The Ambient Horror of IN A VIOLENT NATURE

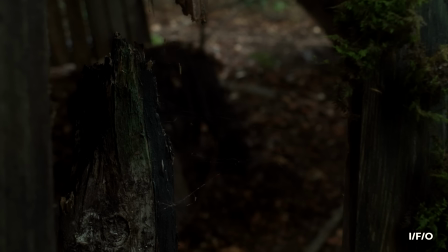[12:20]
When he emerges from the ground to spill blood,
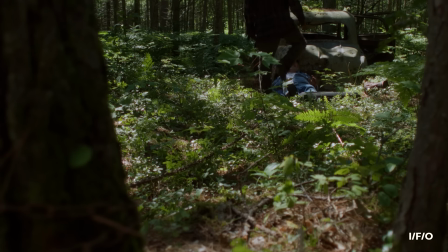[12:23]
it's like a white blood cell trying to fend off an intrusive virus so that homeostasis can be resumed.
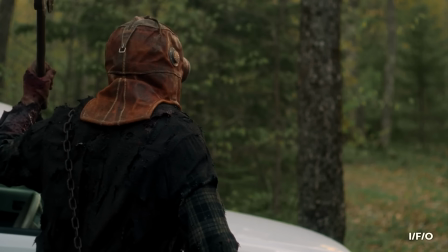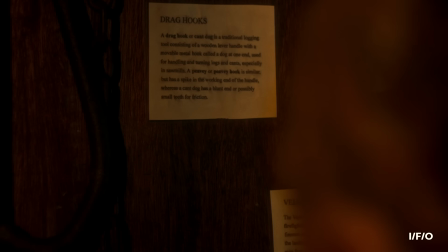[12:38]
By taking up these particular weapons, namely the iron implements of woodsmen and logging crews, and wearing this cowl,
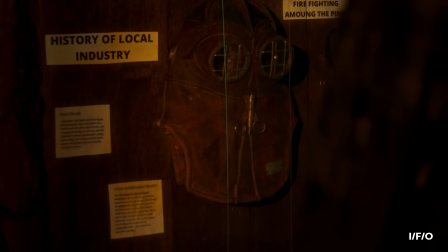[12:46]
an antiquated smoke mask conceived in the wake of man-made forest fires,
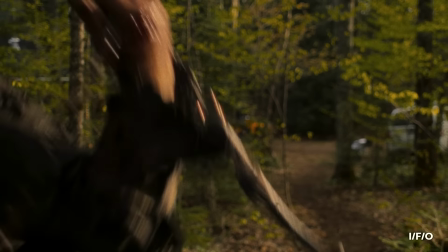[12:50]
Johnny is appropriating the tools used to carve up this paradise to force out those who dare disturb it.
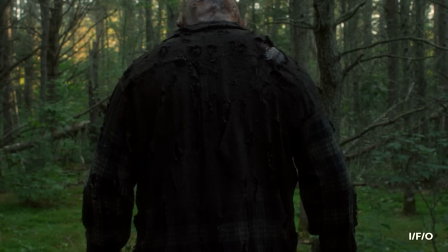[13:00]
While none of these allegorical allusions are obfuscated or intended to be difficult to spot,
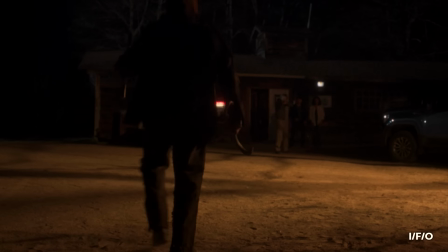[13:05]
they do make for a sobering yet never pretentious contrast to the textbook teen slasher playing out just off screen.
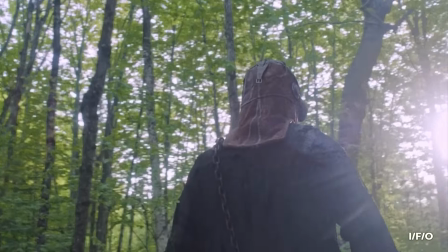[13:15] Something's not right, Troy, and you know it. Let's just go to the cops and file a police report or something.
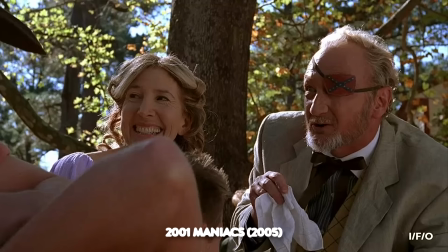[13:21]
One recurring and largely justified complaint about slashers is how translucently thin and one-dimensional their victims tend to be,
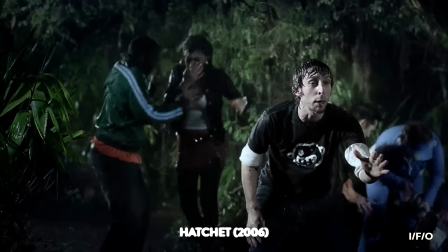[13:29]
where peril and pain are communicated on a level of masochistic gratification rather than any attempt to curry an audience's emotional investment.
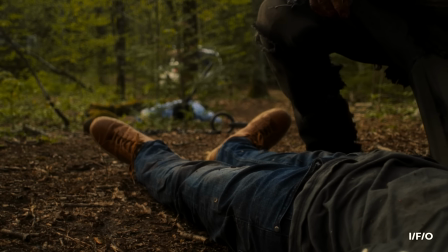[13:38]
In a Violent Nature is simply taking that shrugging disregard to its most literal, blasé conclusion.
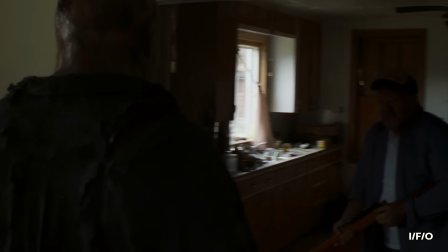[13:46] You stupid son of... What the f***, dude?
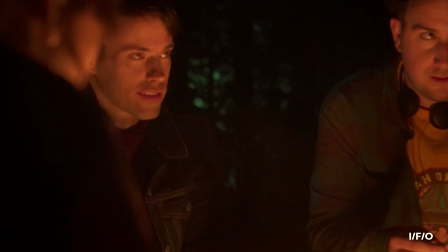[13:51]
The final girl, the frat bros, the horned-up fools, the country bumpkin, and the meddling sheriff,
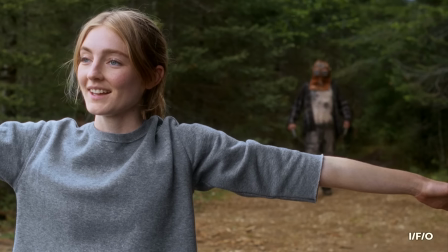[13:58]
none of whom seem to have peripheral vision or spatial awareness as they deliver their lines with a clunky cornball lack of grace,
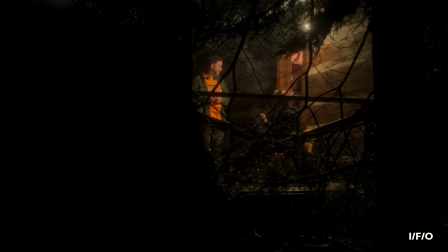[14:06]
none of that's about subverting or rejecting horror staples.
Good story!
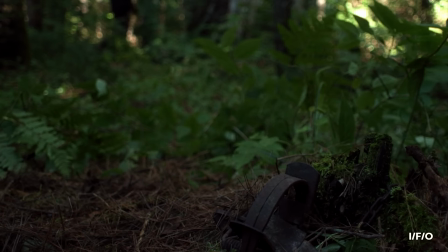[14:15]
It's just about cutting the musical accompaniment and dragging the camera off the beaten path.
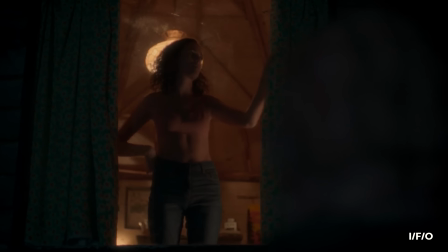[14:20]
The journey, destination, and travelers are largely the same.
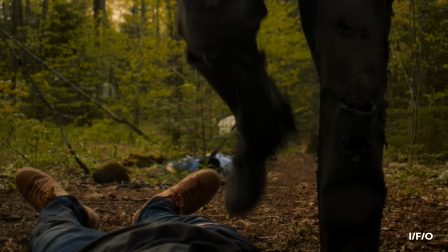[14:24]
They're just taking a less traveled, more curiously winding road to reach the same checkpoints of death, decay, and the one who gets away.
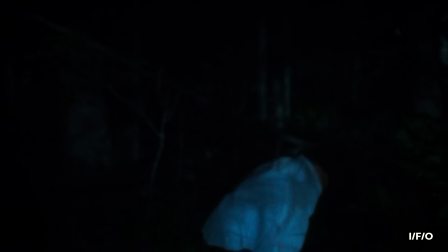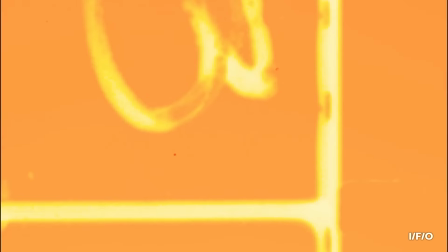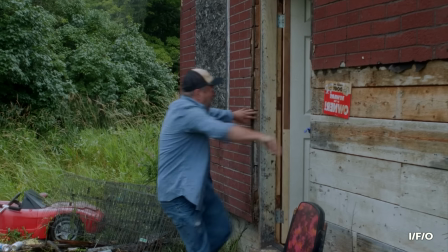[14:44]
If In a Violent Nature's ambient horror and killer perspective were merely a
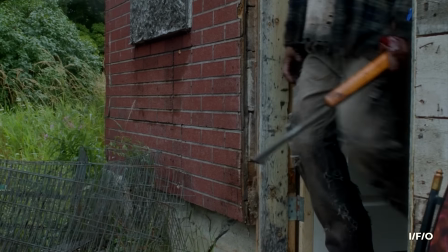[14:49]
gimmick or marketing ploy to differentiate it from the never-ending mudslide of axe-wielding Drek,
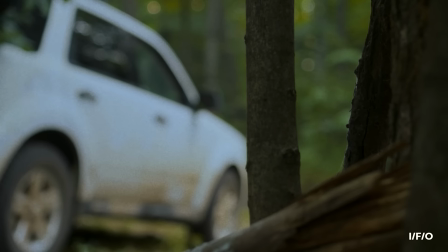[14:55]
then all of this would likely fall into charming but cheesy obscurity alongside the barf
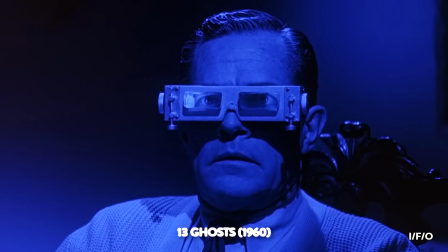[15:00]
bags handed out with Mark of the Devil or 13 Ghosts magical glasses.
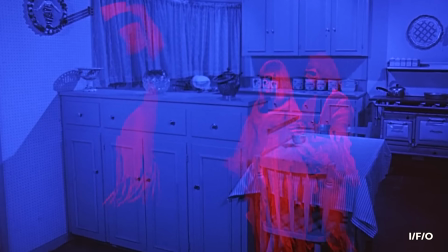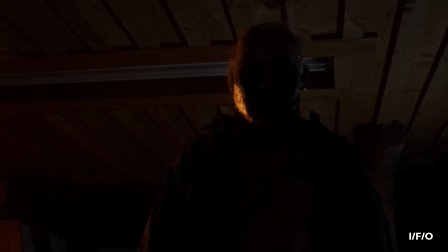[15:12]
What writer-director Chris Nash manages to achieve here is to intrinsically bind this quirk and seat to every meta-moment,
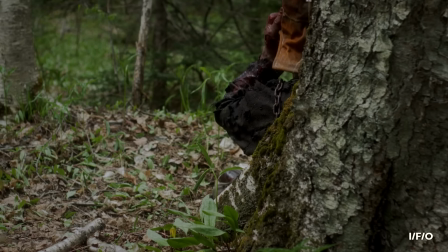[15:20]
subtextual slice, and thematic rumination.
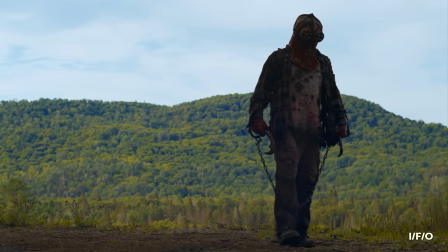[15:23]
To divorce what's happening and why it's happening from this angle of approach would simply erase
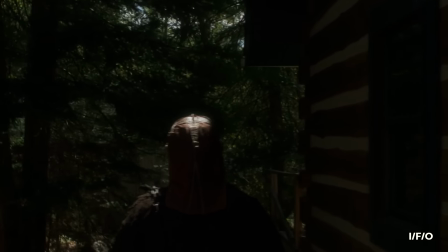[15:30]
just about every ounce of weight and conviction there is beyond the rote template of big man smashes campers.
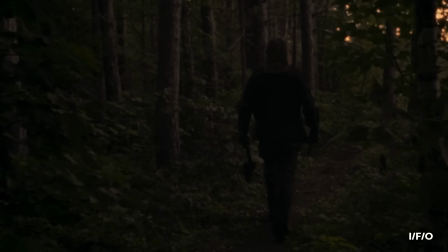[15:37]
The absence of reaction shots or non-diegetic distractions,
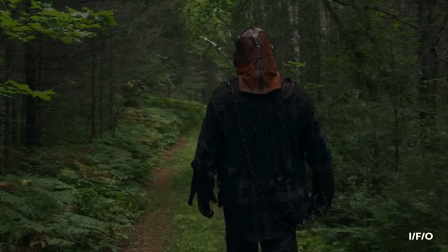[15:41]
a myopically shallow depth of field, the lurching thud and protracted pace of Johnny's gait,
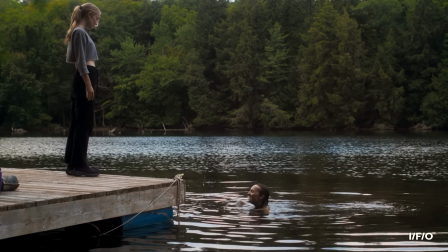[15:47]
the intentionally stripped-to-the-bone characterization given to these soon-to-be arterial puddles,
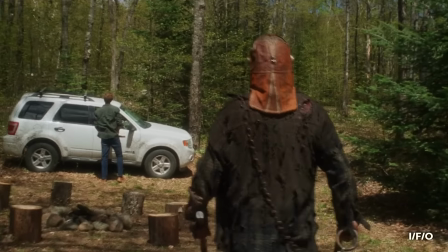[15:52]
it all serves to alter the audience's perception of what is so often written off as generically evil,
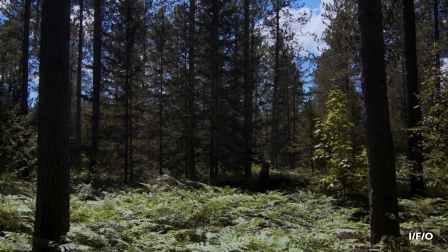[15:58]
whilst highlighting the unmoving indifference of the natural world to our cosmically insignificant problems.
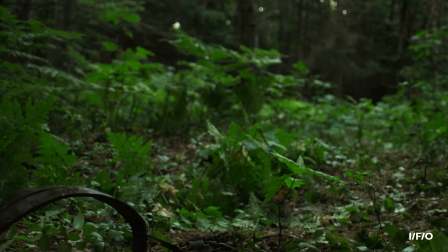[16:10]
It's a testament to just how well this all works that when these aesthetic stipulations and cinematographic rules are broken,
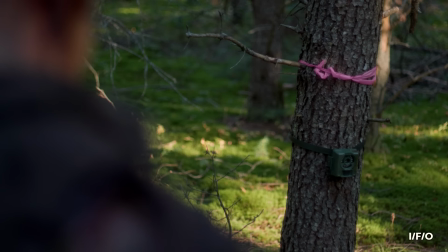[16:17]
much of this brilliance evaporates, and for as much as I admire this film, it is unmistakably flawed in frustrating,
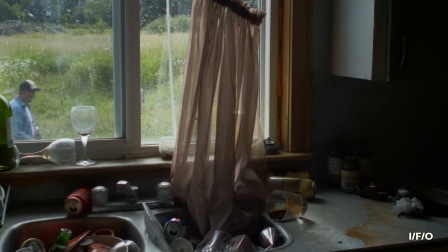[16:25]
unfortunate ways.